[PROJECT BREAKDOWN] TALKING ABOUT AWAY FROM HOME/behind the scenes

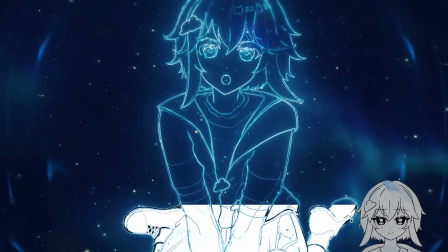61:11 I like with my paint skills, I couldn't like fully show off that like fill effect, but I really like that.
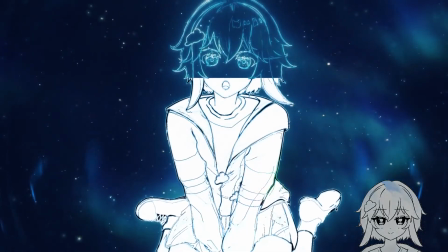61:19 Like that's super satisfying when it comes to like the build-up. And also this like the space scenery is so cool.
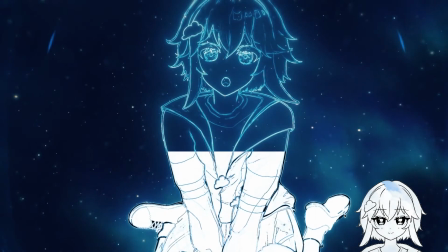61:25 Like I really like that. Like it's you have like the stars and then this kind of like aurora effect going on.
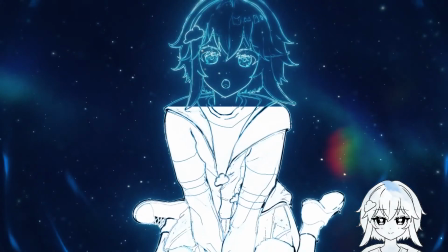61:34 Lens flare.
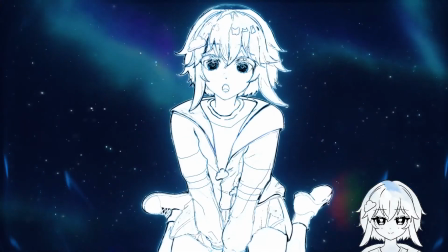61:39 Yeah, cool aurora.
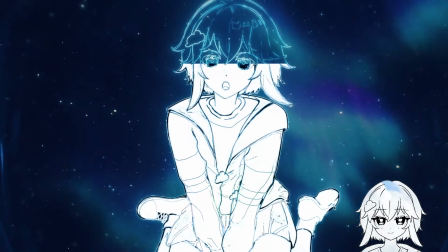61:42 Ooh, and then that little moment where there's like the piano before the drop and then the shooting star.
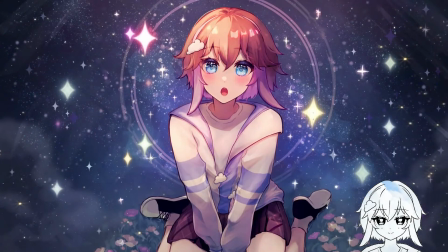61:53 And then oof. Oh man, okay.
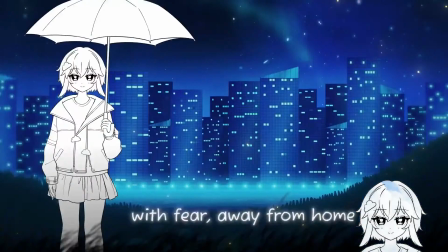61:56 What I really love about that is that so in this beginning you have the character with like no color, just like black and white, and then in the build up the same thing.
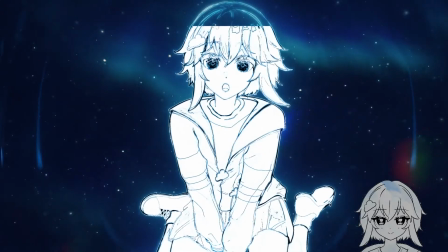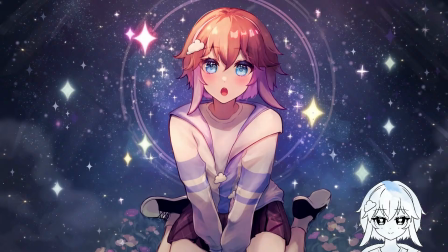62:13 And then boom, right there. Like it's so satisfying. Like it's the same pose, same like art and everything, but then it's like it just hits you with full color and space and everything. And the visuals for this, for like the drops,
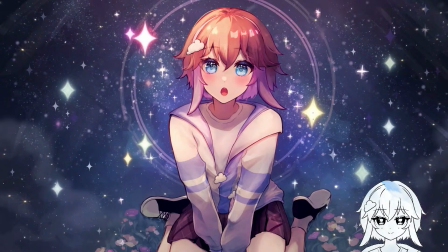62:30 I want it to be like absolutely like full of life, color, like magic and all that.
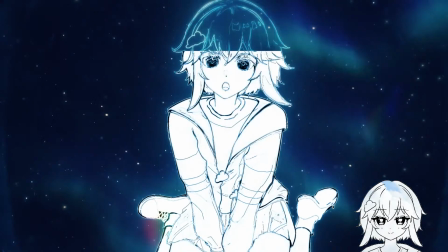62:36 So like I really like that moment. And with like the setting in here, so I was thinking like it would be
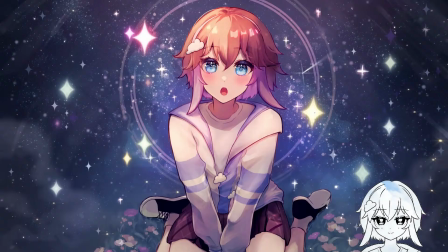62:45 she would be looking out like at the stars.
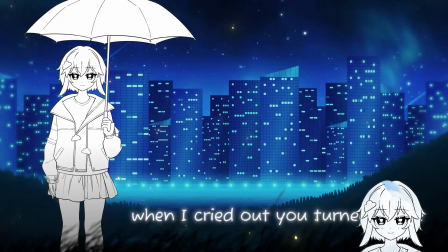62:48 So like I guess the setting is like she's away from like the city and like everything is, and then she's like in this, I don't know, like nature grassy area.
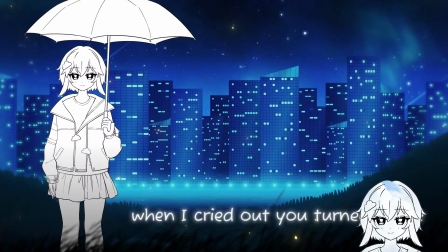63:02 And I don't know, like when you're in nature and she's like uncertain and lost and everything,
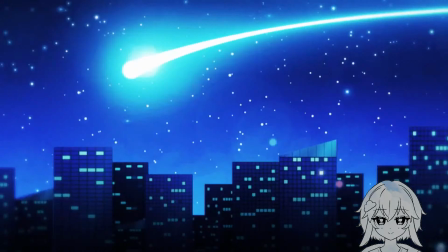63:11 and then out of nowhere like she just sits down and then just looks at the stars and it's like,
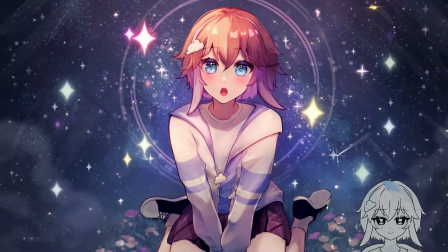63:17 wow, that's so pretty. And she's like in awe about it. And I'm imagining it's like that anime moment, I guess, like when you go to like a concert or something, like the character goes to like a concert and at first they're like, oh, this is
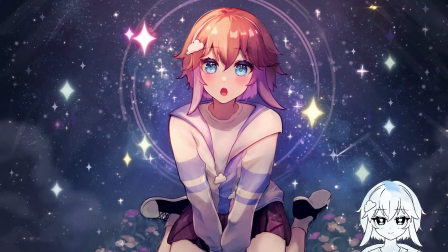63:36 a concert, and then they have like stars in their eyes and they're like, whoa, this is the thing, this is like the next big thing, and then they get like super motivated. So I guess like that was like the idea I had in mind. and also just like the full color.
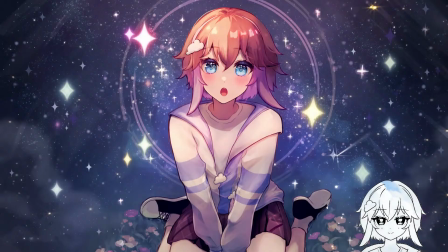63:54 I guess this video, this MV is kind of like my character reveal, because at first like I originally had like the black and white, and then in the MV you don't see like the character,
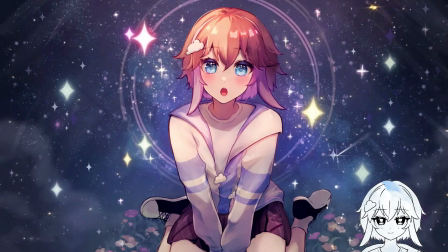64:14 like what hair color they are at all, and then as it goes you're like, yo, she has brown hair, blue eyes, and purple hair. So that's really cool. um but yeah, like I just envisioned, like, I don't know, seeing something really cool,
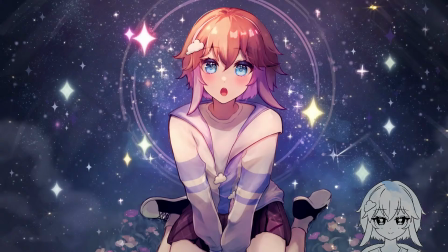64:32 like seeing the stars and then being in awe about it.
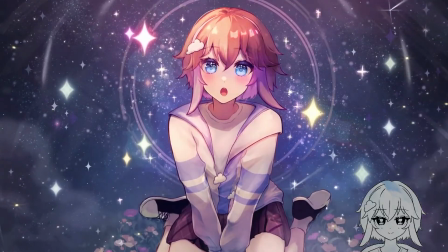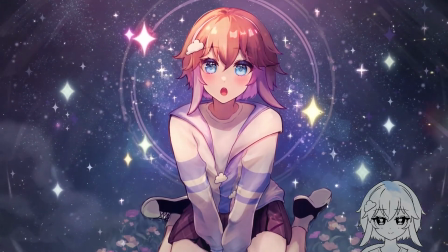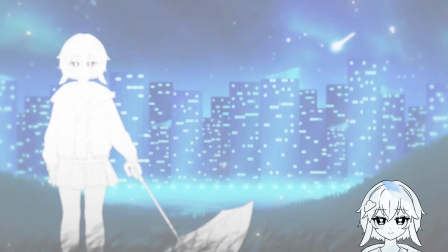65:06 And that transition was definitely a V Singer moment. Oh snap. Am I on my V Singer arc right now? Heavy wind out of nowhere.